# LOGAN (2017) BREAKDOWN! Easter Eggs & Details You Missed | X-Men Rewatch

Welcome back to New Rockstars, I'm Eric Voss, and this is a breakdown of 2017's Logan,
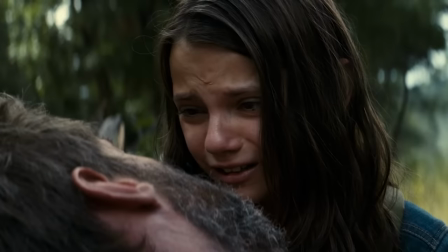4s
the third Wolverine solo film and perhaps the peak artistic achievement to come out of the Fox X-Men franchise.
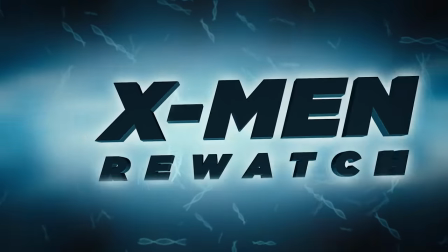9s
This is the 10th installment of our X-Men Snick Snick Rewatch,
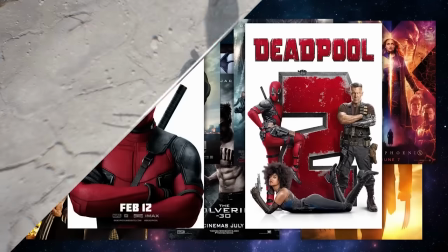13s
as we go back through all 13 of the Fox X-Men and Deadpool films ahead of Wolverine's Mutant's Homecoming in Deadpool and Wolverine in the Marvel Cinematic Universe.
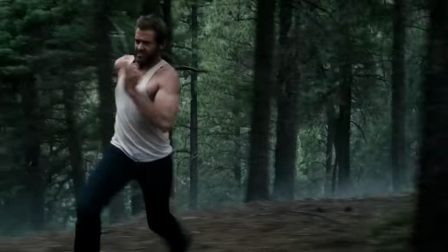20s
In this video, we are going to talk about why Logan is so praised and how,
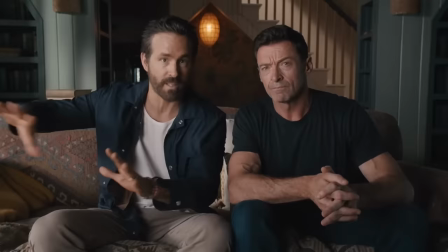24s
despite the film ending on sacred holy ground that Ryan Reynolds vowed not to touch in Deadpool and Wolverine, elements of this movie may come back in the MCU. But don't worry, I will be saving all of those theories and speculation for the danger room section at the end of the video.
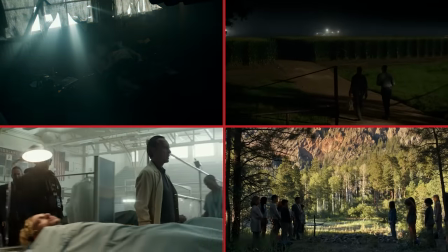38s
Let's go through Logan scene by scene to discuss why it is so great and to point out details you might have missed.
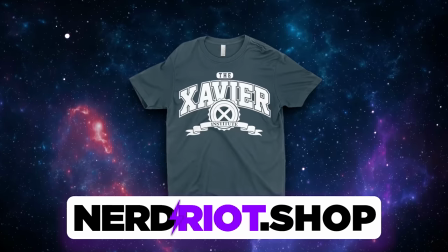43s
And the best way to support new rock stars is to grab one of the Xavier Institute shirts by clicking the link in the description or going to nerdriot.shop.
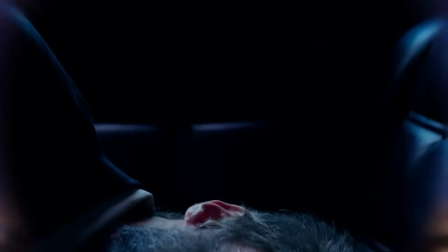50s
Okay, the film opens with nothing special in the studio fanfare no prologue just a simple close-up of logan passed out in the back of his limo as
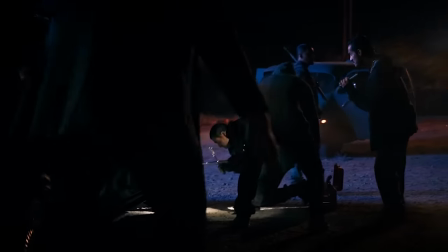57s
he rises jacked up into frame by a group of thugs trying to boost the upcaps it's like logan is trying to die but he is being jerked back out of the grave for one last fight there is just so much great visual exposition in these opening seconds like that bottle of booze
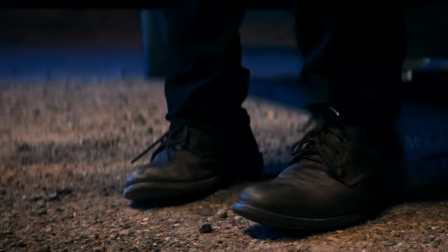72s
on the car seat beside logan's head the dusty worn shoes to let us know that this suit he is wearing just for work and him grunting that this limo is just a lease and then blam shotgun blast to the chest while we saw logan take shots like this in 2013's the
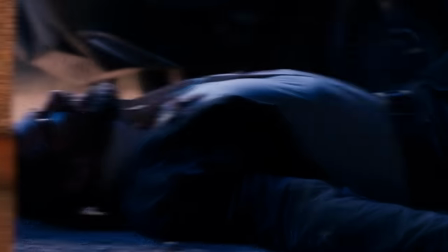86s
wolverine and even shots to the head in x2 and x-men origins and now takes him forever to get back up even the title of the movie logan
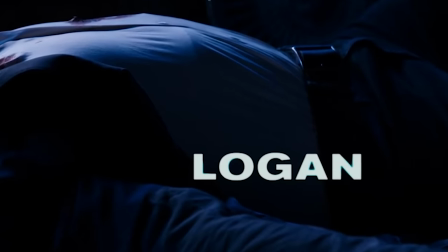93s
appears with him on the ground as if it is struggling to get up with him or maybe even weighing him down as we will see in this movie a single
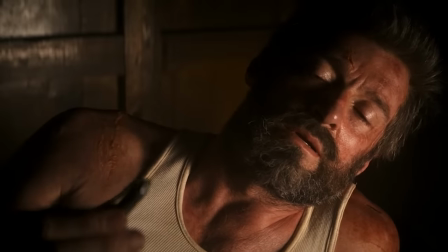99s
adamantium bullet won't even have the same effect on wolverine physiology as it did before and i have to talk about how on page
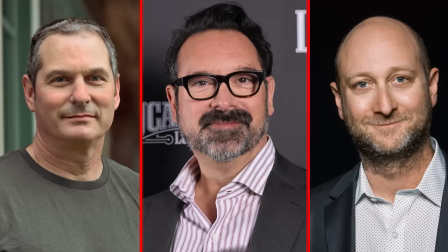105s
two of the screenplay that was written by scott frank james mangold and michael green there is a screenwriter's note that i absolutely love and i cite every time self-claimed screenwriting gurus say you should never direct from the page here's what it says if you're on the make for a hyper choreographs gravity
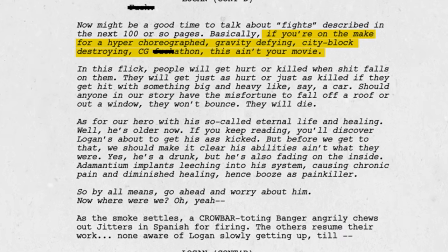119s
defying city block destroying cg f***athon this ain't your movie in this flick people will get hurt or killed when s*** falls on them
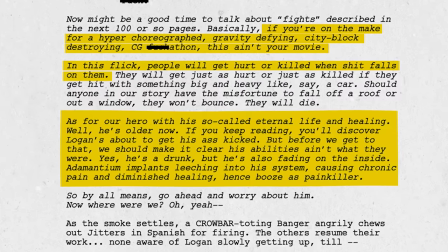127s
and then goes on to say as for our hero with his so-called eternal life and healing well he's older now if you keep reading you'll discover logan's about to
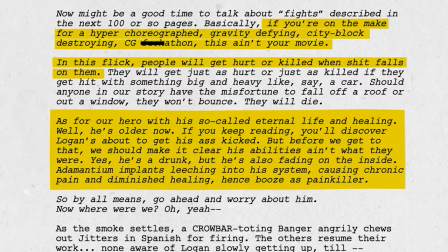134s
get his ass kicked but before we get to that we should make it clear his abilities ain't what they were yes he's a drunk but he's also fading on the inside
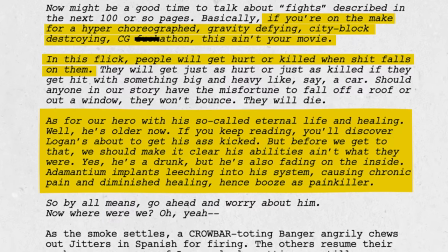141s
adamantium implants leaching into his system causing chronic pain and diminished healing hence booze as a painkiller now james bangold himself would direct this script so really this was written as a note to the rest of the crew to the actors and to the studio as a full declaration of
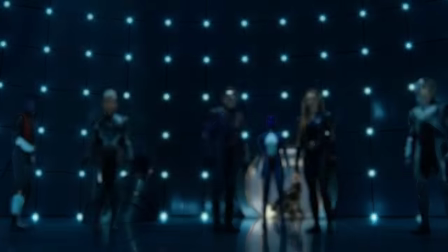155s
how this movie would be different from the mcu and other x-men films that we were used to behind them on this roadside are ads for
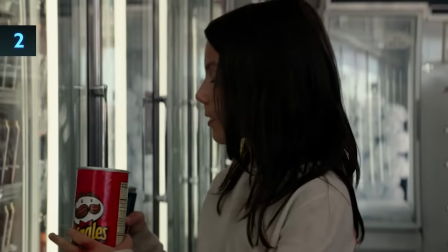161s
hypno and mag fuel your fire Hypno is the energy drink with the corn syrup that contains the anti-mutant poison that comes back throughout the film.
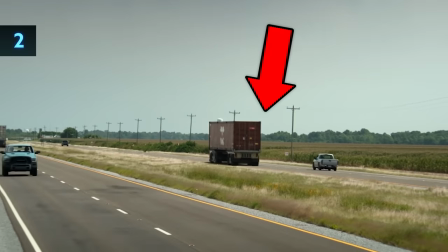168s
Mag is the shipping company that operates the driverless semis that distribute the corn syrup.
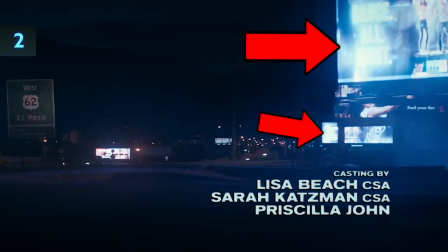173s
And we see in a wider shot a little bit after this that all these are on billboards that are LED displays, which is just a little sign showing that this is a near future setting.
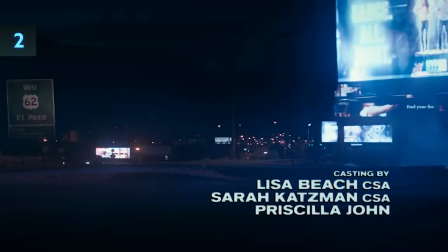180s
And all of these screens are advertising the conspiracy that is killing all the mutants. Logan draws his claws, but they don't extend all the way out.
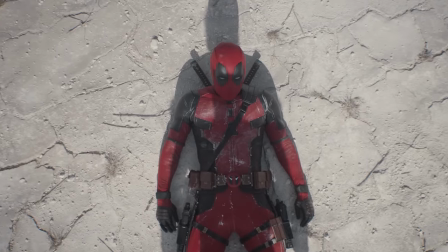187s
And one of them hardly at all. From the Deadpool and Wolverine trailer, we know how important a full mast snicked is to the character's virility. In the fight, the thug's lug wrench hits Logan in the back.
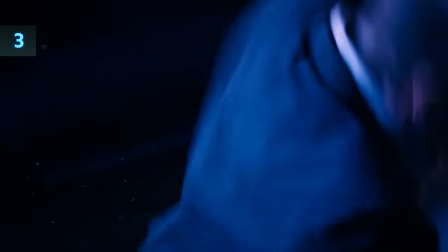199s
Yeah, that is the chrome dust from where Logan warned them that they would strip the chrome plated lugs.
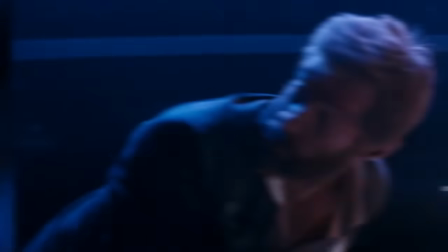204s
But in effect, it kind of makes it feel like Logan is shattering, like he's super brittle. So when the bullets start flying, he uses his body to stop bullet holes from going into the limo.
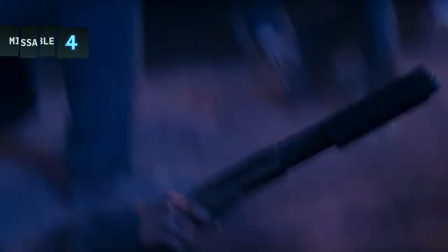211s
That is his priority. Once he's pinned to the ground, Logan just goes berserk and he slices the guy with the shotgun, recalling that smooth severing of the shotgun and spilling the buckshot in the first X-Men film,
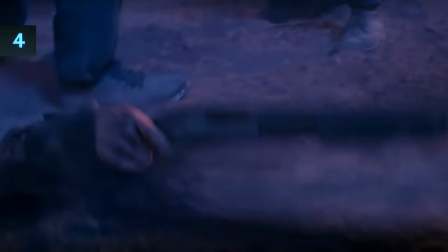220s
but now he just wildly misses and cuts the gunman's arm off and the severed hand at the end of that arm squeezes the trigger when it hits the ground and sprays the limo with Buckshot,
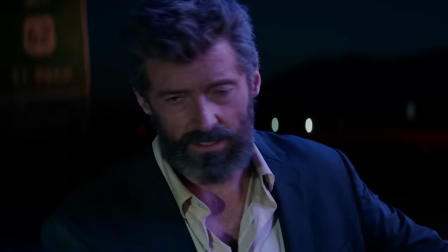228s
exactly what Logan did not want.
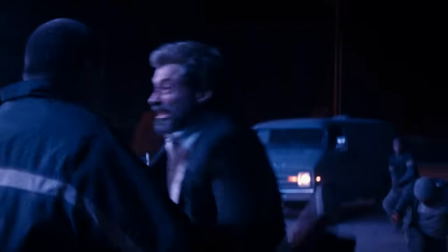230s
So now he just loses it and then he snicks up the guy's chin and then he rapid stabs another guy and behind him in this shot, you can see the one with the now severed arm being helped up.
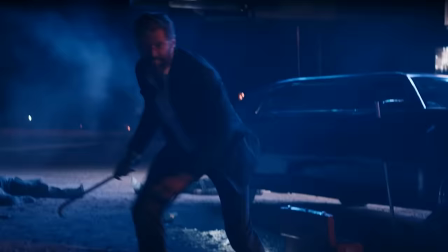239s
That guy escapes and runs off into the van and Logan hurls the crowbar at his side of the windshield.